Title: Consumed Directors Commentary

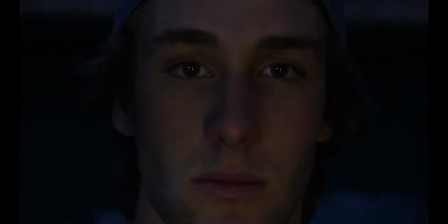The title consumed and the subsequent overlay of logos represent the elements of commercialism taking over the boy's life.
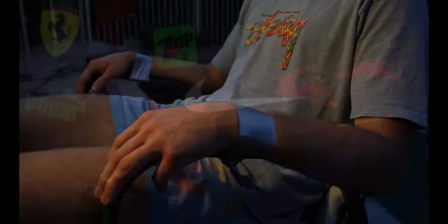The duct tape expresses the grip consumerism has over the boy's life.
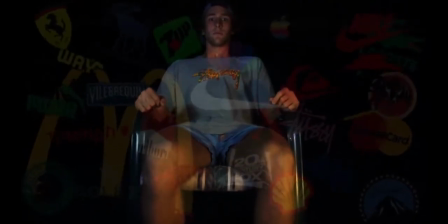The slow fall backwards into water was first used in the 1930
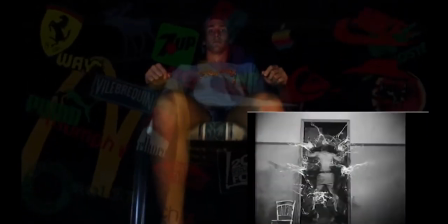film Blood of a Poet to show the consummation of the protagonist by a higher force.
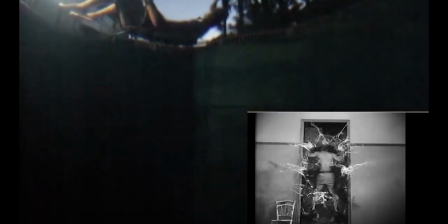In the case of my film, Consumed, it represented commercialism engulfing the boy.
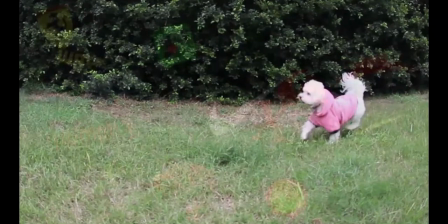Animals were first used to express an idea subconsciously in Louis Bonnell's Un Chien Andalou.
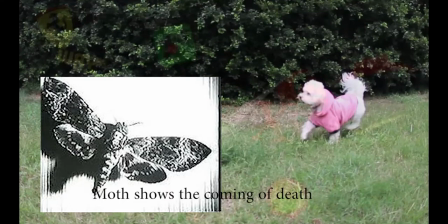Consume uses the dog to show commercialism affects all living things. The slow motion ascending from water and darkness was used in the
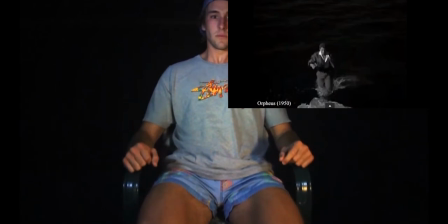1950s surreal film Orpheus to the attempt of escaping death's clutches.
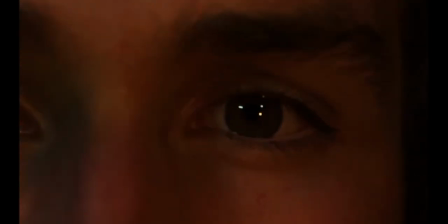Singular eyes have signaled the beginning of dream sequences in both Run Lola Run and the 1928 hit Metropolis. It is utilized similarly in Consumed.
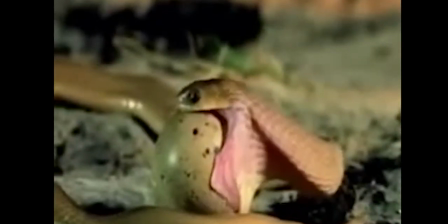The constant flashes of the snake consuming the egg represents the slow but sure control of the boy's life by commercialism.
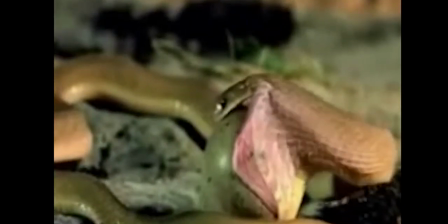While the snake represents the big companies, the egg represents the boy's life.
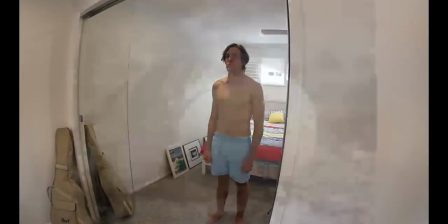The use of a fisheye lens in the coming sequences is used to show that the images are from the boy's perspective within his dreams.
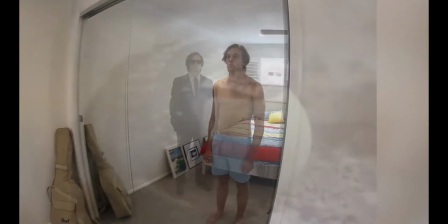This scene, where the boy studies the mirror only to see an alternate version of himself constantly appear,
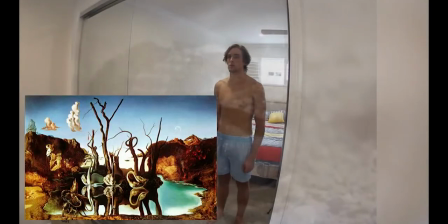is a reference to surrealist painter Salvador Dali's Swans Reflecting Elephants.
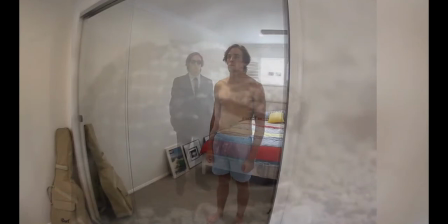And the flash of the man in the suit shows the cause of the boy's altered perception of himself, until he ultimately becomes the dreaded altered reality, a product of commercialism.
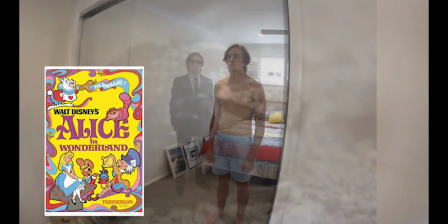The overlaid music is a mashup of sounds and words, a movie filled with surreal interpretations.
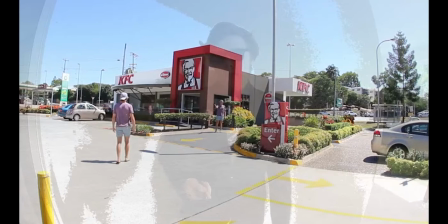In the following scene, we see the boy transported to a commercial establishment where he is ushered inside by a defeated version of himself.
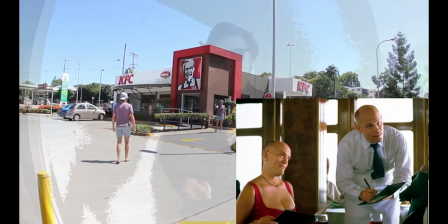The use of the same character multiple times was first used in Being John Malkovich to express the distress the protagonist was undergoing.
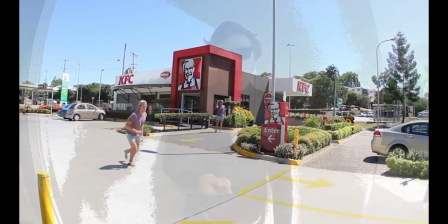The overlaid image of a man in suit bouncing a ball shows that the brainwashing of consumers is nothing but a game.
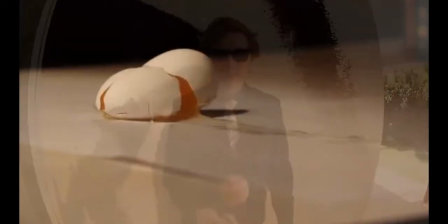As the boy attempts to escape, he trips and is transported to a game of ping pong against a suited man who idealizes commercialism.
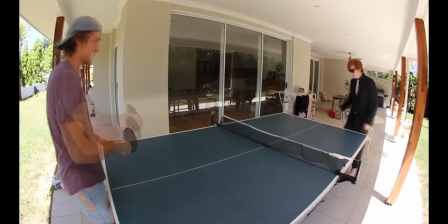The use of the protagonist versing an embodied cultural ideology was first used in the 1957 film Seventh Seal,
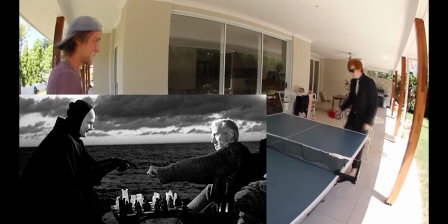where a soldier plays a game of chess against a living embodiment of death.
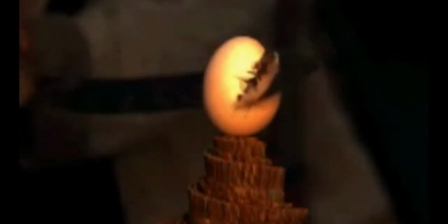As the embodiment of commercialism delivers a fatal blow to the protagonist, we see a jump cut to an egg sliced in half. This technique was first used in Louis Bonnell's Un Chien Andalou. Although the slicing of the egg in Consumed represents the destruction of life,
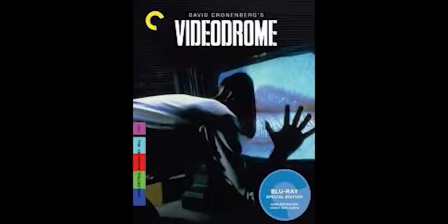the absorbing of the protagonist is a reference to Videodrome, expressing the integration of the boy into the system of commercialism.
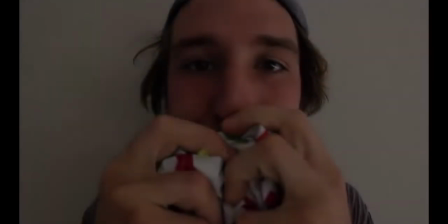The cut of the boy eating the burger overlaid with the egg within the snake
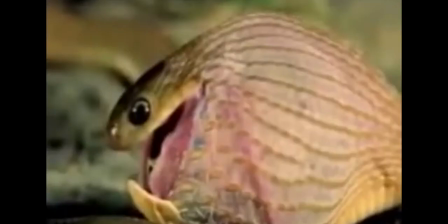shows the boy eating away his last chances of ever being free from commercialism, as the egg is consumed and digested.
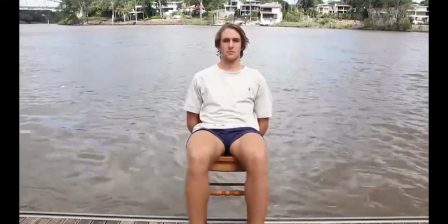The fall into water represents the boy being totally consumed by a greater force.
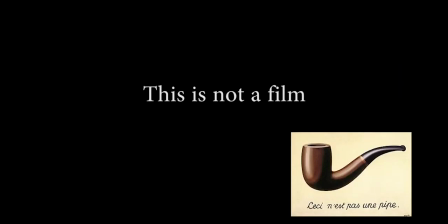The words "this is not a film" are a flashback to surreal painter Magritte's "This is not a pipe."
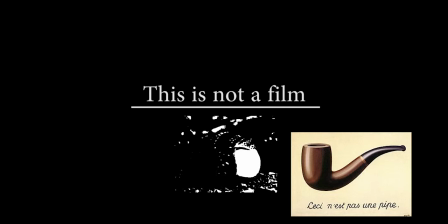Although a pipe is clearly shown, Magritte attempted to explain that it was merely paint on paper. Similarly, in Consumed, a film is obviously shown, but the words attempt to strip signs and symbols of their cultural meaning.